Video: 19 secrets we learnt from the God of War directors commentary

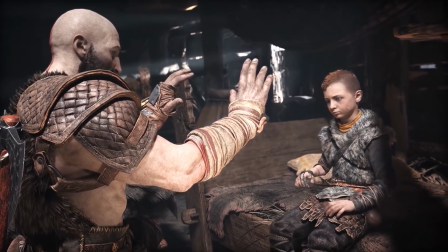(12:18)
So Kratos getting down on Atreus' level, Atreus being fairly disinterested in getting engaged further and further as Kratos continues to try to antagonize him.
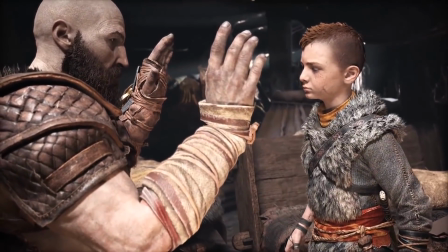(12:29)
This really is to illustrate how crap of a father he is in the beginning.
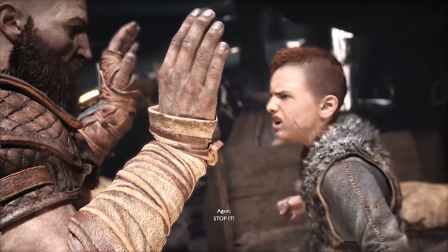(12:34)
He is trying to give him a good lesson but he's just really not that great at it.
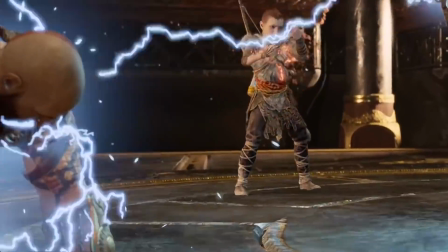(12:42)
Atreus's and Kratos' rage mode triggers when the other is in danger.
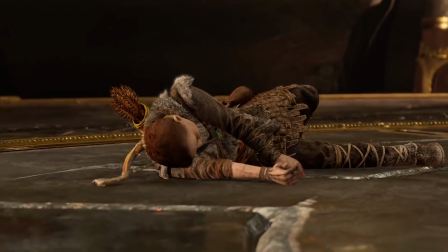(12:45)
Rage mode was triggered the first time when Baldr actually threatened the boy.
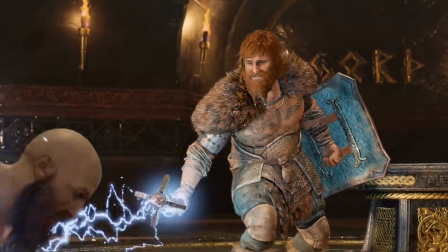(12:51)
Like I'm to go find out who you have hiding in that house, Kratos goes into rage mode.
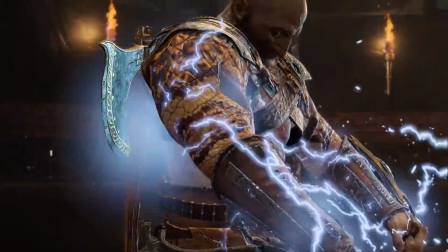(12:55)
When his father's in danger, Atreus instinctively goes into rage mode, but he's just not able to do that.
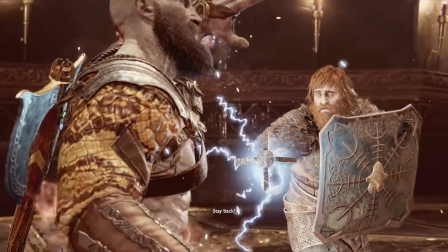(13:02)
So then that fuels Kratos' rage mode even more.
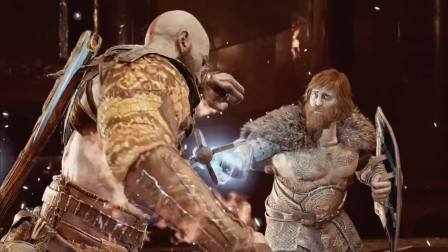(13:06)
And it just has this great kind of mirrored dynamic,
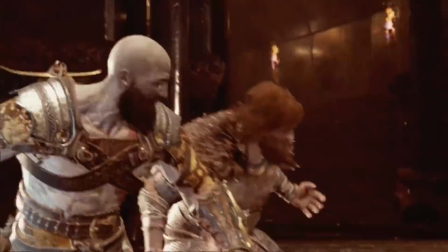(13:11)
you know, that how far Atreus has come, but how far he has to go. Something I don't know if people pick up on,
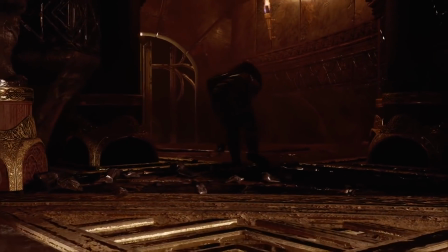(13:19)
But he stays in his rage mode until he actually picks his son up
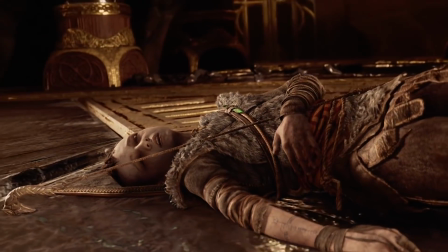(13:24)
so that he hasn't been able to calm himself down and it is actually picking his son up.
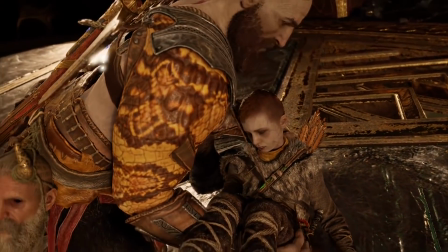(13:29)
That's the thing that calms him. That puts the fires out.
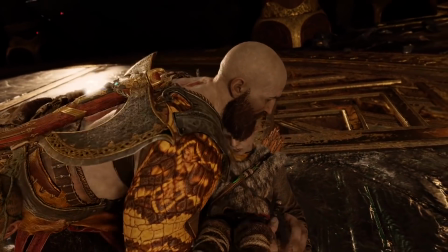(13:33)
He's worried about him but actually making the physical contact, the thing that was so hard for him throughout the game, that's what calms him down.
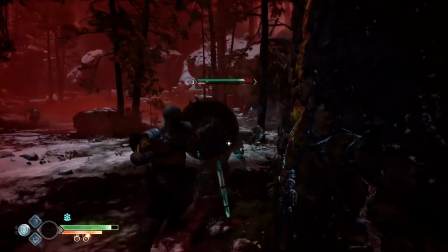(13:41)
This sequence is a callback to previous God of War games.
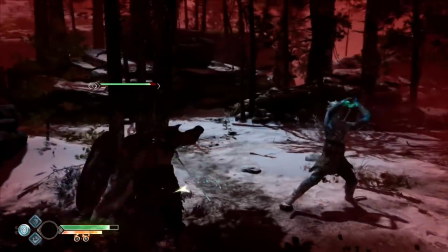(13:44)
This whole idea is kind of the throwback to classic God of War. where every time you would get a new weapon,
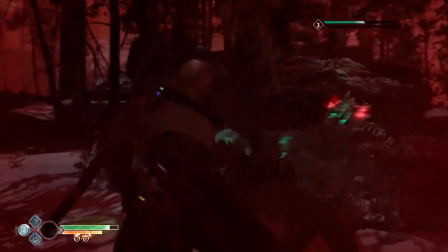(13:52)
magical power, any sort of new mechanic, we would give you the before and after.
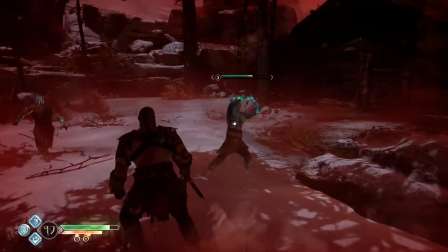(13:56)
We'd give you the opportunity to experience before you had it, fighting a wave of enemies, and then after you got it, we would throw a bunch of enemies at you so you could really see,
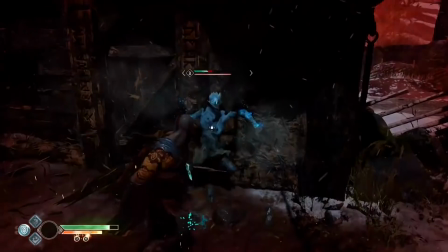(14:04)
like, wow, that's changed. The way I interact with characters is so different. Chris Judge needed a hug after this scene.
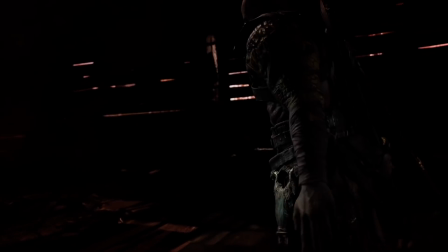(14:11)
He went to a really dark place to get here,
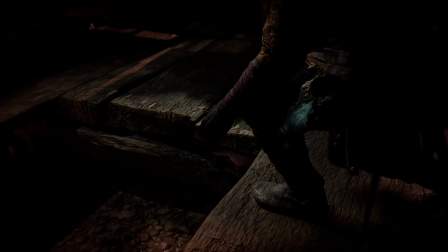(14:14)
and I've been so in awe of his performance throughout this entire thing, but this moment I just go up and give him a hug after one of the takes,
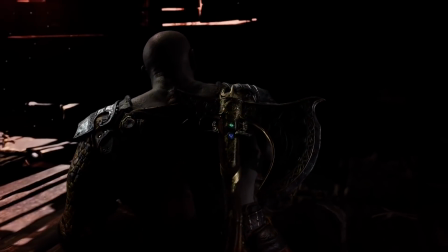(14:23)
because I asked him to do it like four times. So, that's everything we learned from the director's commentary, and I'm totally not crying by the way.
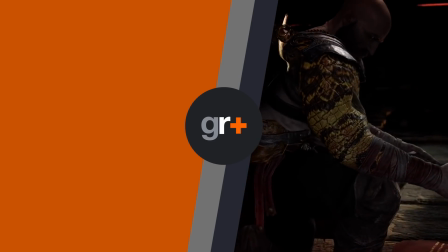(14:29)
Let us know your favourite God of War moment in the comments below, click the box on the left for more content from us, and don't forget to hit that big button in the middle for more gaming news,
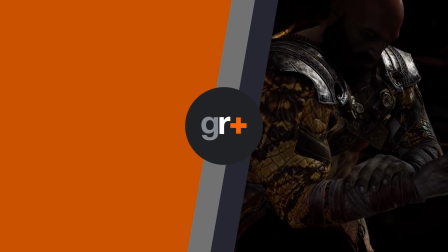(14:36)
reviews, previews and features right here on GameShadow Plus.